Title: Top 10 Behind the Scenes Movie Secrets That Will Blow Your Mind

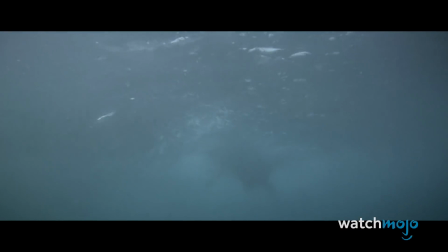499s
The method has influenced filmmakers everywhere, from Steven Spielberg in 1975's Jaws
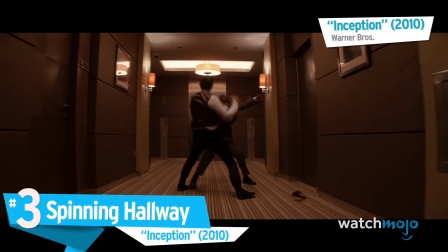506s
to Martin Scorsese in 1990's Goodfellas. Number 3. Spinning Hallway, Inception Similarly to Spielberg,
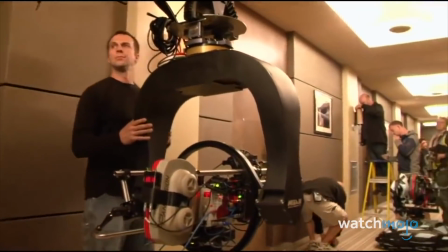515s
Christopher Nolan is a big fan of practical effects, sometimes going to mind-boggling lengths to get the shot.
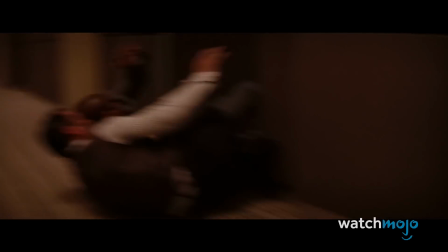525s
And speaking of mind-boggling, 2010's Inception is among his most ambitious works, both psychologically and visually.
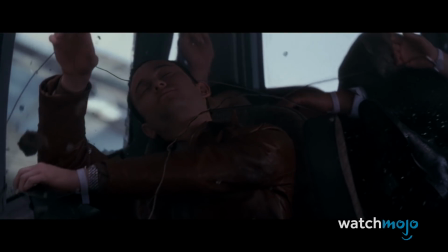532s
In this dream sequence, two characters fight in a hallway, but gravity shifts, with them fighting on the walls and ceiling.
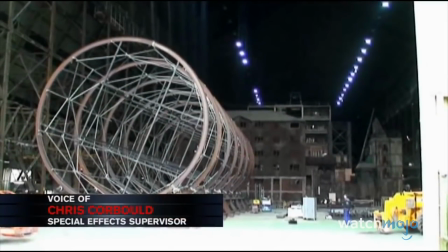538s
All of this was achieved with strict choreography, a few wires, and a huge rolling hallway set that was turned as the actors fought each other.
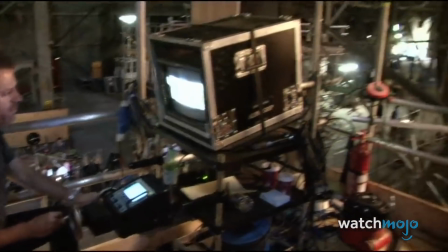546s
It looks like we're jumping on the ceiling and stuff. In order to actually get it done, I couldn't think of it that way.
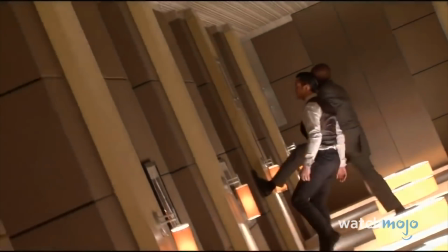552s
I had to think of it as, this is the ground, okay, now this is the ground. Capturing the scene was another thing altogether, however.
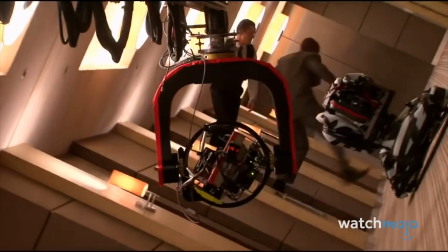560s
The camera was essentially suspended on the end of a huge telescoping arm, and the only lighting available was that provided by the wall lamps and light bulbs you see in the scene.
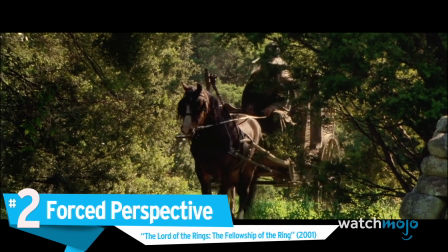569s
Number 2. Forced Perspective. The Lord of the Rings, The Fellowship of the Ring.
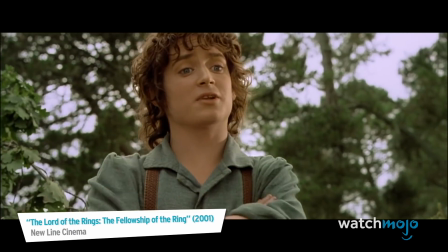573s You're late.
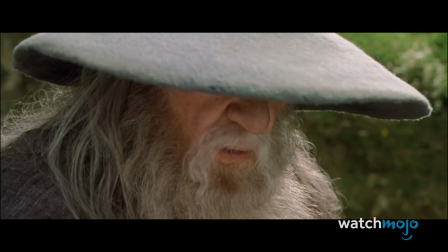578s A wizard is never late, Frodo Baggins.
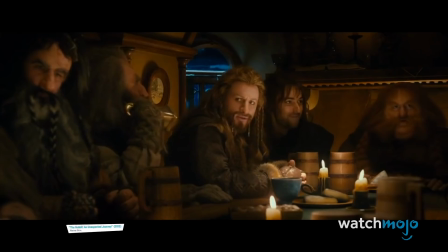582s nor is he early he arrives precisely when he means to unlike the isolating green screen fest that was the hobbit movies which believe it or
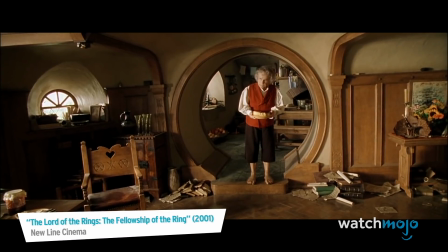591s not reportedly almost saw ian mckellen quit acting for good the lord of the rings films predominantly didn't employ cgi to make its hobbit character small in stature instead
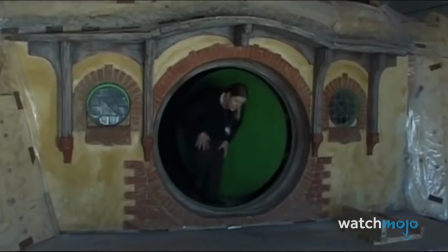600s
they used forced perspective this saw hobbit actors placed at a greater distance from the camera with set
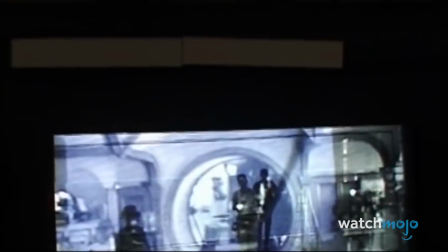606s
designs accommodating for their placement and giving the illusion that they were side-by-side with the actors who were closer to the camera.
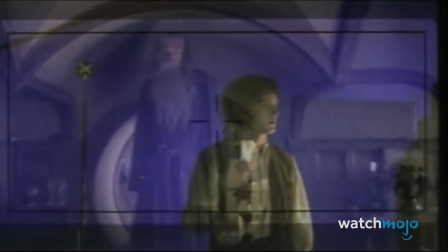612s
Props of different sizes, like smaller or larger scale tables, were also used. The end result is a life-sized Gandalf and a pint-sized Frodo.
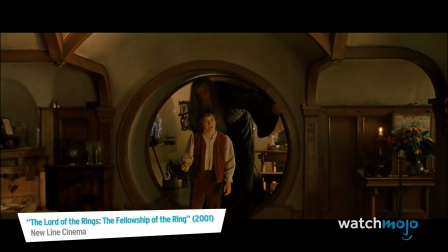621s
Cool, huh?
We keep it hidden. We never speak of it again. No one knows it's here, do they?
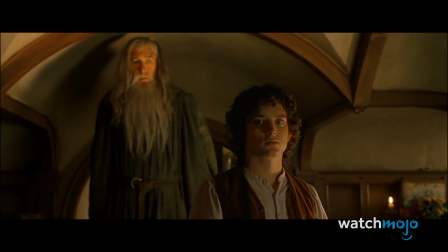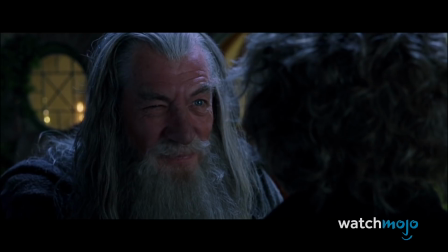632s Do they, Gandalf?
Doesn't this just make you want to go and re-watch all these movies just to see if you can see how they did it?
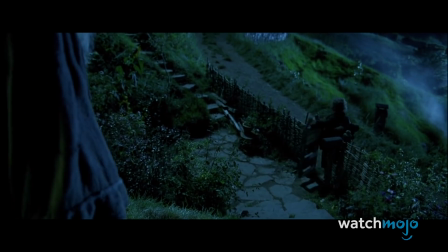638s
Or at least to marvel at the finished product? Like, honestly. 1917, for example, was so impressive, I can't imagine how hard that must have been timing-wise.
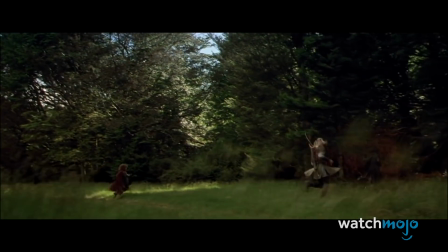646s
And the movie is amazing. I really cannot stop talking about how good it is. Anyway, our top pick is an iconic effect that started a trend in cinema,
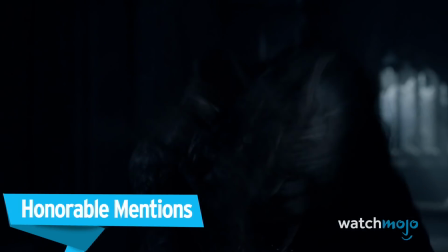654s
so let's look through some crazy honorable mentions, and then we will blow your mind with our number one choice.
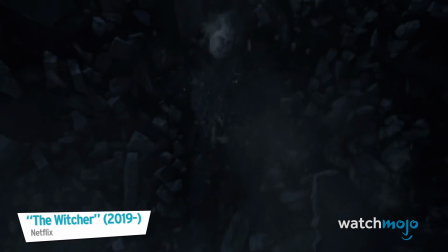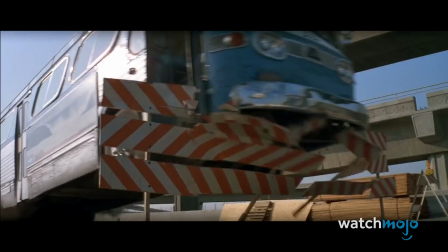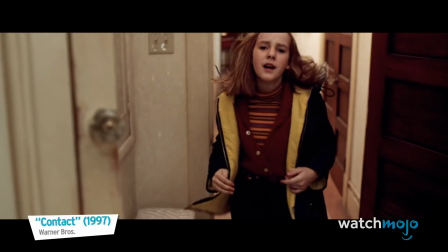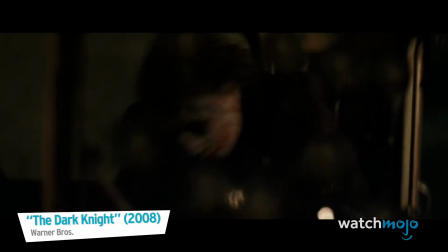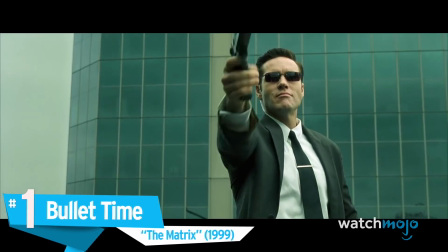697s
Number one. Bullet Time. The Matrix. Come on, admit it. We've all tried to imitate Neo's bullet dodging at some point.
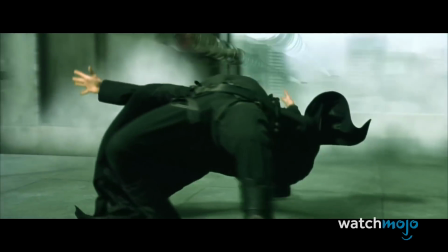708s
But how did they do it on camera? Well, that's just it. It wasn't just on one camera.
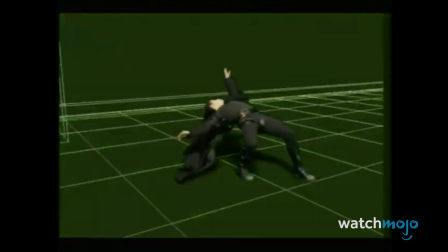713s
It was done using a lot of cameras all at the same time. The Matrix popularized the effect known as bullet time, an effect that seemingly freezes or slows down the action, giving us a 360-degree view of what's going on.
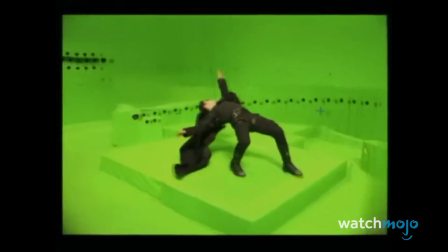725s
This was achieved by stitching a series of different photographs together, which were taken within milliseconds of each other, and sometimes by up to 120 separate cameras.
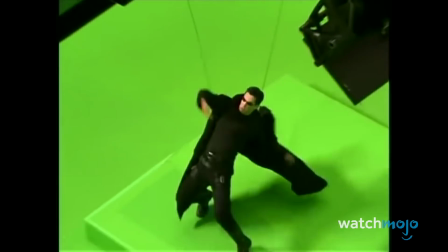739s
This ultimately resulted in the filmmakers getting one fluid,
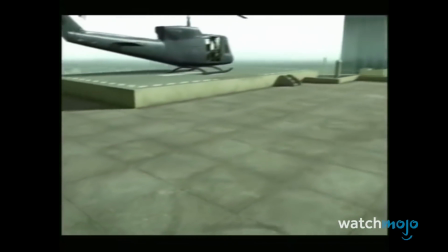742s
wraparound, slow-motion shot that looks physics-defying and undeniably awesome in several different iconic scenes of the movie.